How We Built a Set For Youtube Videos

Hey guys, welcome to the new F Stoppers set. If you saw our last critique, the community, you saw both Patrick and I sitting here. We've done a lot of work to get it to this point. And in today's video, I'm going to take you behind the scenes and show you what we've built. So you may have seen the introductory video where we showed you this big house that we're renting here in Puerto Rico.
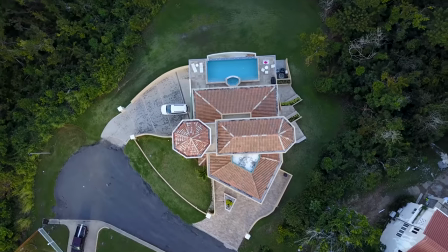21s
And if you can remember back, this room used to be the pool table room.
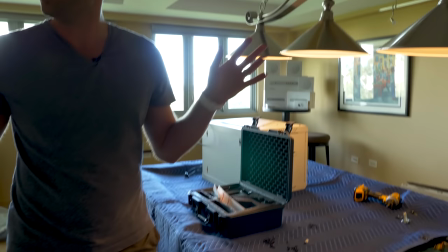26s
It had a gigantic pool table and it was a lot of work moving it out of here.
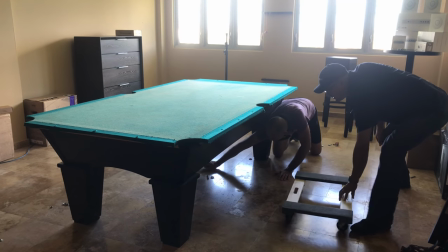31s
But with the help of a few movers, we actually did get it out of here. And then we had this empty space that we needed to work in.
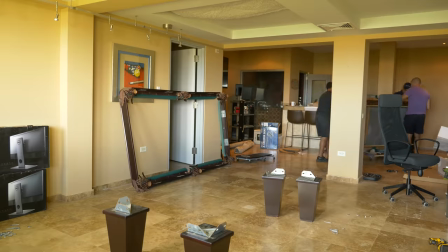37s
Once the pool table was out of the way, there was also this big hanging light that was just in the way with all of our lighting gear and everything.
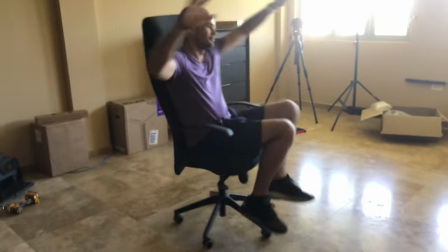43s
So we removed that as well. Once we got rid of the pool table and the light, we had an empty place to work in, but we needed furniture.
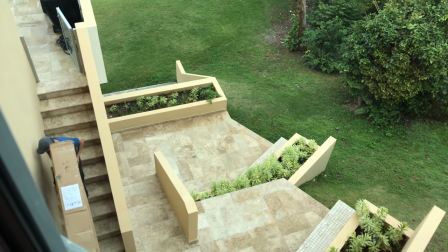50s
And we've been waiting for West Elm to get around to delivering it. We finally got it and we were able to put it in place. Now, one of the main issues that we ran into right off the bat was we have windows behind us and the sun beams right through those windows and even though we have some really bright lights that we're working with here we were not able to get a correct exposure or even close to an even exposure with those really blown out windows so before we get into all the technical stuff and i show you all the lighting that we have let's go to the back of this room and let me show you what i did to tame this natural light what we decided to do was
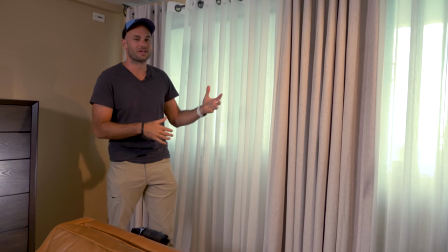83s
hang curtains along this and then i put shears up in the middle because i still wanted the natural light i wanted it to look like windows windows,
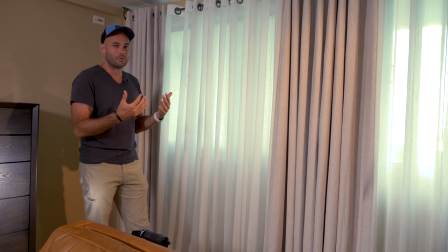89s
but I wanted to get a little bit more of a correct exposure.
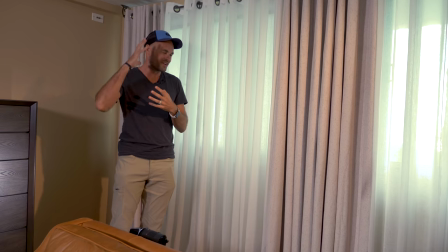92s
You don't want the outside windows to be so blown out that it starts eating into your subjects or blooming around your subjects.
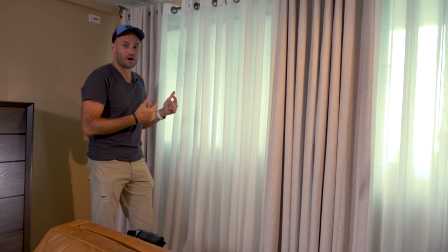99s
But even this was still too bright. So come over here, Patrick, and take a look at this.
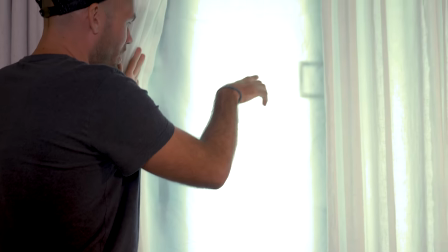105s
So in here, you can see that we have taped up a scrim that you use with photography.
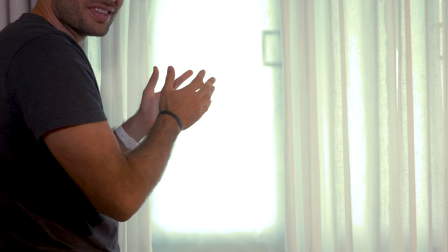110s
This might be used in the front of a softbox or something, but this helps tame down the light even more.
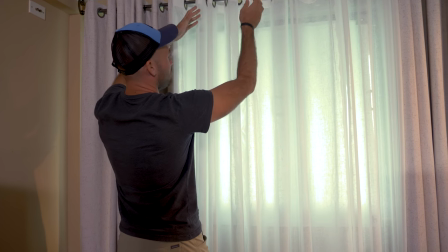116s
That's just how bright it is out there. And then with the shears in place, you can't tell that there's a softbox tape to the window, and that's enough for us to get a correct exposure.
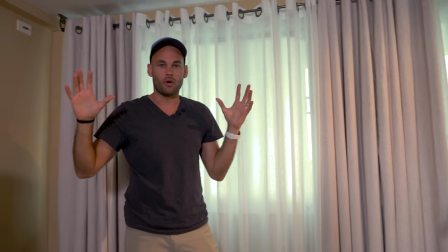124s
Now, you'll notice there are lights and microphones all over the place, but I think where we should go next is back to the beginning over here.
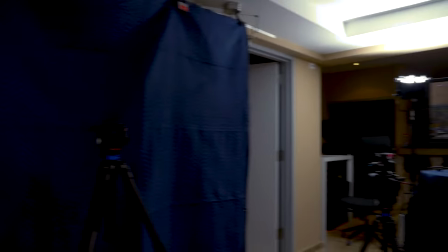130s
And let me show you where I have everything plugged in. So for years, my dream has been to have a set that's just ready to go.
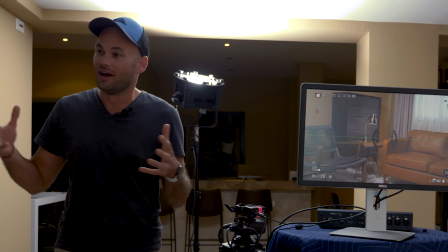137s
And with the flip of the switch, everything comes alive and you can immediately film. Otherwise, we have to tear down and build up every time before we want to shoot.
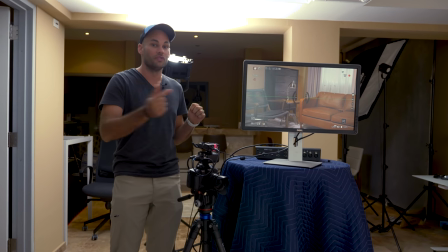145s
So my first thought was, we need to get power on one power strip, and I want all of the lights plugged into one thing, and that's what we have right here on the ground.
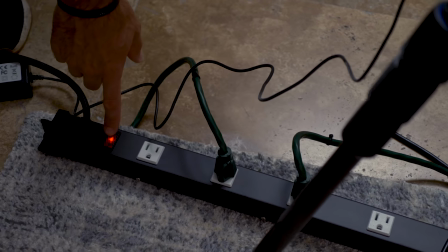154s
You can see if I hit this switch, everything's going to cut off here, including the monitor.
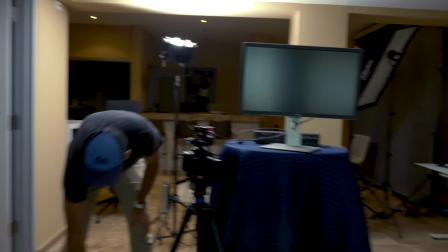159s
This makes things super quick. When we want to leave, we just cut everything off, and then I can turn this button on, and all of the lights come back on.
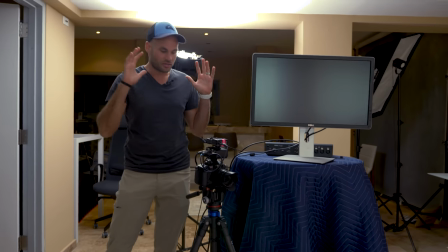168s
Everything's perfectly dialed in. All the white balances are set, and everything's perfect with just one switch.
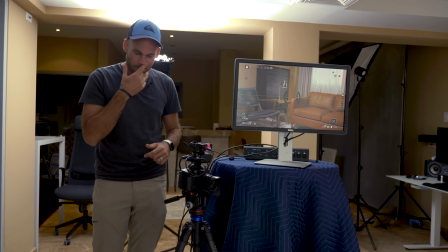175s
Now, we've got a GH5 recording here, and I hate having to deal with batteries and everything,
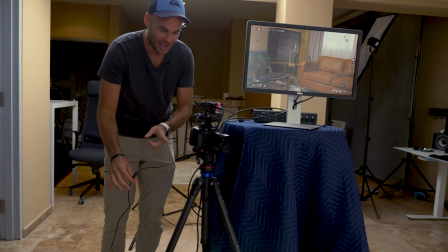180s
so we actually have an AC adapter going to this camera so that it can film forever.
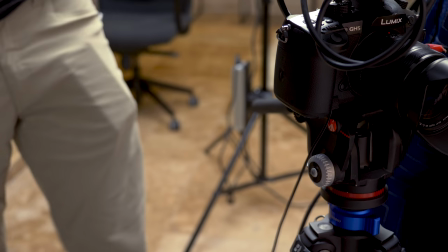185s
We never have to touch it. It's just ready to go. Now, I'm going to go through all of the lights in just a second and tell you what each one of those does,
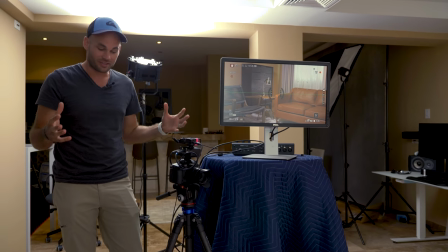192s
but let's quickly talk about audio because that's something that's been very confusing and very complicated as well.
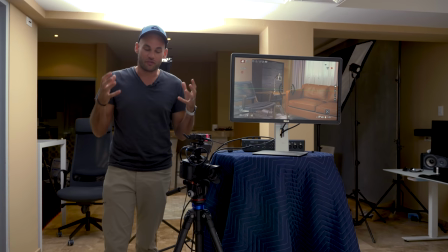199s
And we have a few different options here. We're trying to figure out what the best plan of action is.
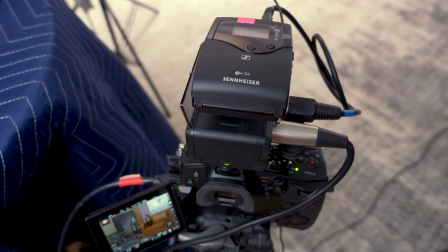204s
First of all, you'll see that we have an XLR cable running right down by your feet, and it's going directly into this camera.
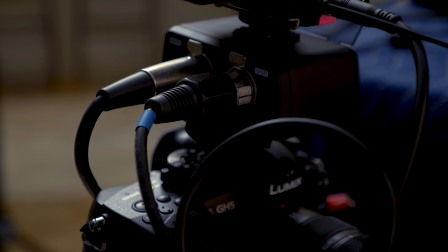211s
This XLR cable, if you come right over here, it attaches to this Rode NTG8 shotgun microphone.